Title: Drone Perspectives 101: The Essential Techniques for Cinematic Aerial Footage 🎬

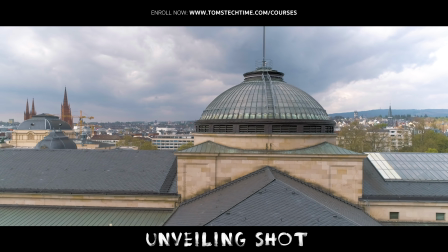(4:11)
There are many ways to perform the unveiling shot.
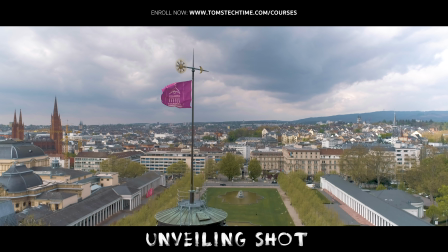Now comes my favorite perspective of all, the pullback shot.
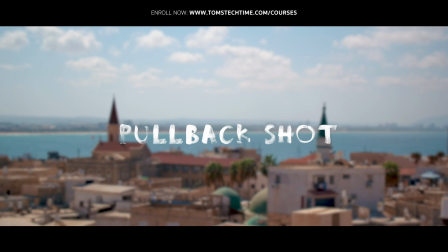(4:27)
The pullback shot is not only my favorite, but it might even be the most powerful of all shots.
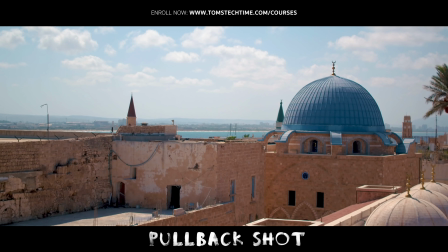(4:34)
The technique is simple. The drone flies, usually on a low altitude, a continuous straight line backward.
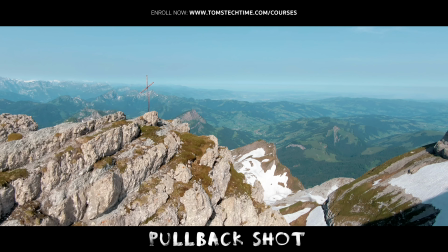(4:43)
That way you can unveil a scenery perfectly.
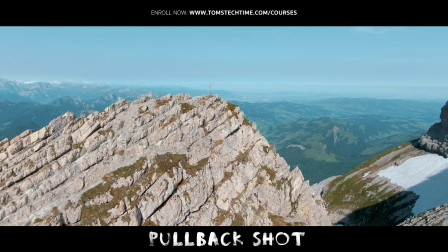(4:47)
Instead of flying forward, where the audience already knows which obstacles you're going to pass by, flying backward makes this shot so unpredictable.
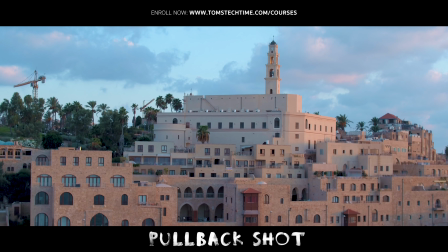(4:55)
No one knows which object might appear next.
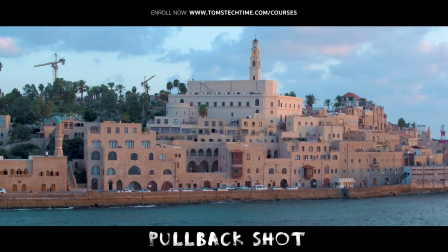(5:01)
This shot can and should be used several times in every aerial project.
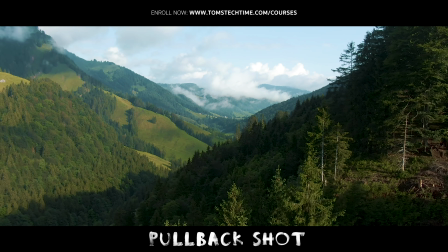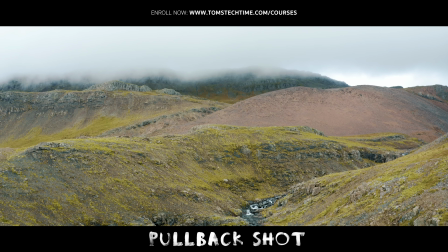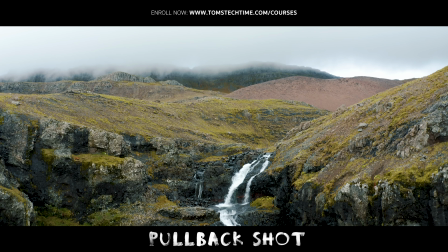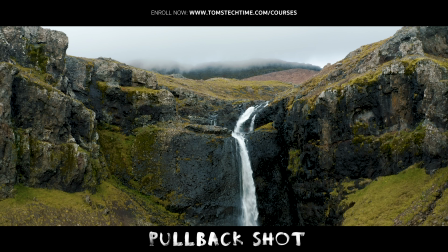Let's now talk about two very classical aerial perspectives, two head-over shot, and I want to get started talking about the rotating rocket.
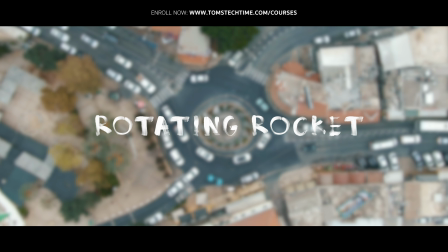(5:44)
The rotating rocket is a classical aerial perspective. The camera of the drone tilts all the way down to the ground.
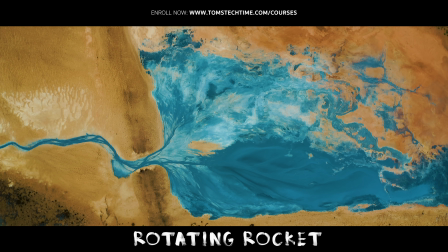(5:51)
But instead of performing a rocket flight straight up, you add rotation.
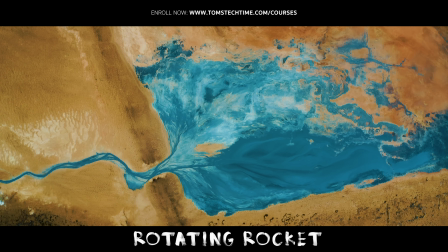(5:57)
While raising height, make the drone slowly rotate around its own axis.
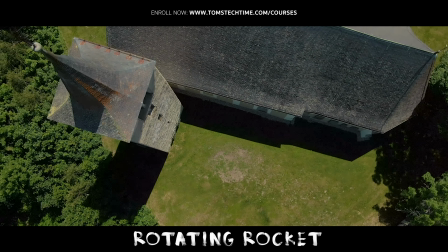(6:07)
This shot looks majestic and should find its way into every aerial project.
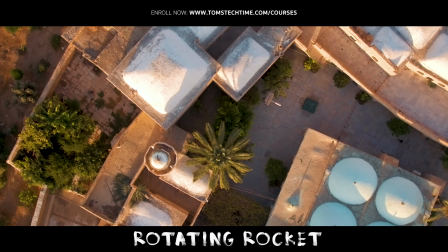Next off is the head-over shot, where the drone's camera points all the way to the ground. It's a very classical perspective.
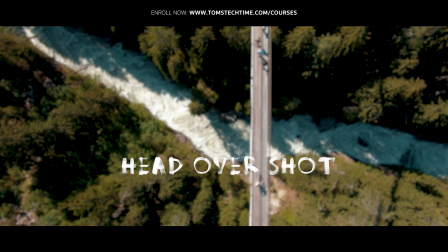(6:34)
The head-over shot is another shot where the camera faces all the way to the ground.
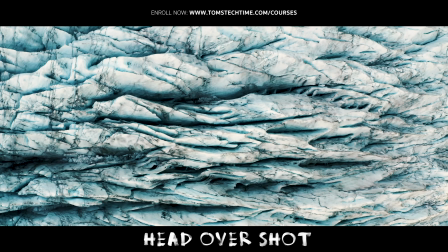(6:40)
This time though, it is not about raising height, but instead about flying either forward, backward, right or left.
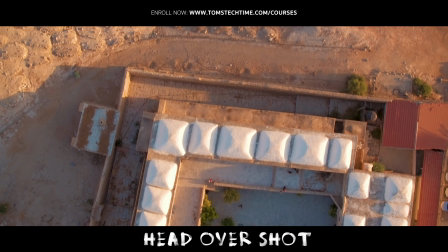(6:52)
The greatest danger of this shot and the easiest way to ruin it is to fly too low and too fast.
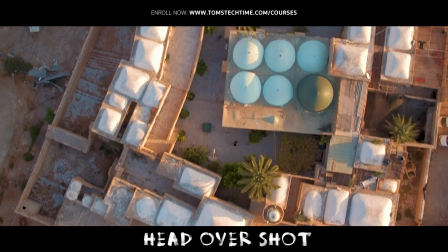(6:58)
Make sure to gain some height while setting up the shot and then fly slow, as rapid motion won't look pleasing to the audience's eyes.
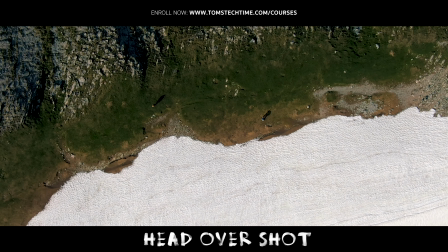(7:09)
The head-over shot should not be overused, only sparely here and there. It enhances aerial projects. Let's add some Hollywood style. How about taking a look at the camera crane shot that I copied from the film industry?
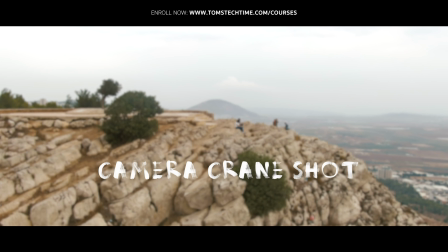(7:29)
The camera crane shot is another very classical shot, copied from the film industry.
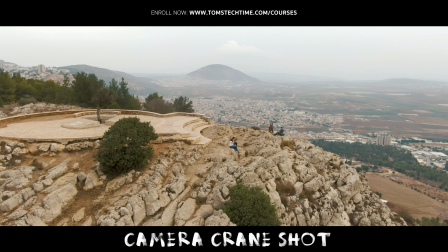(7:34)
It is simple, but its look purely cinematic.
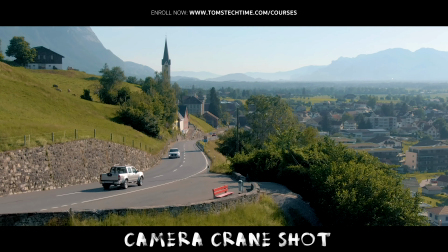(7:42)
Think of your drone as of a camera crane. You start low, making the camera tilt up a bit.
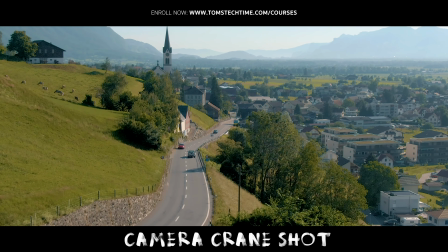(7:49)
Then you begin to raise height, while slowly tilting the camera down, not all the way, just a bit.
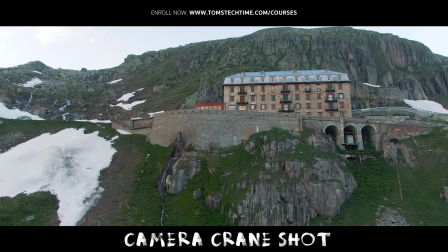(7:57)
While back in the days, setting up these shots with huge camera cranes was a whole lot of work,
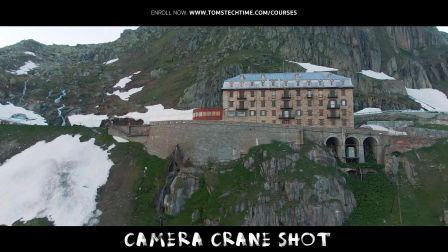(8:03)
with modern drones it is not only more comfortable, but there are fewer limitations.
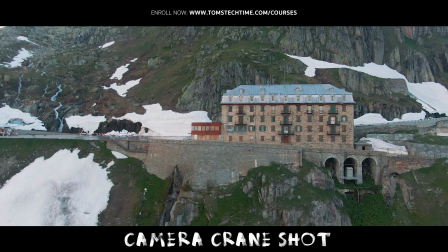(8:08)
You can perform a camera crane shot without being limited to the height of your gear.
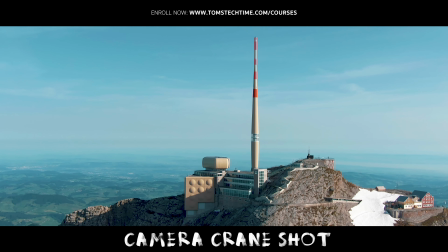(8:13)
That means that you can not only film small shots, but you can even film towers and the nature with a gigantic camera crane.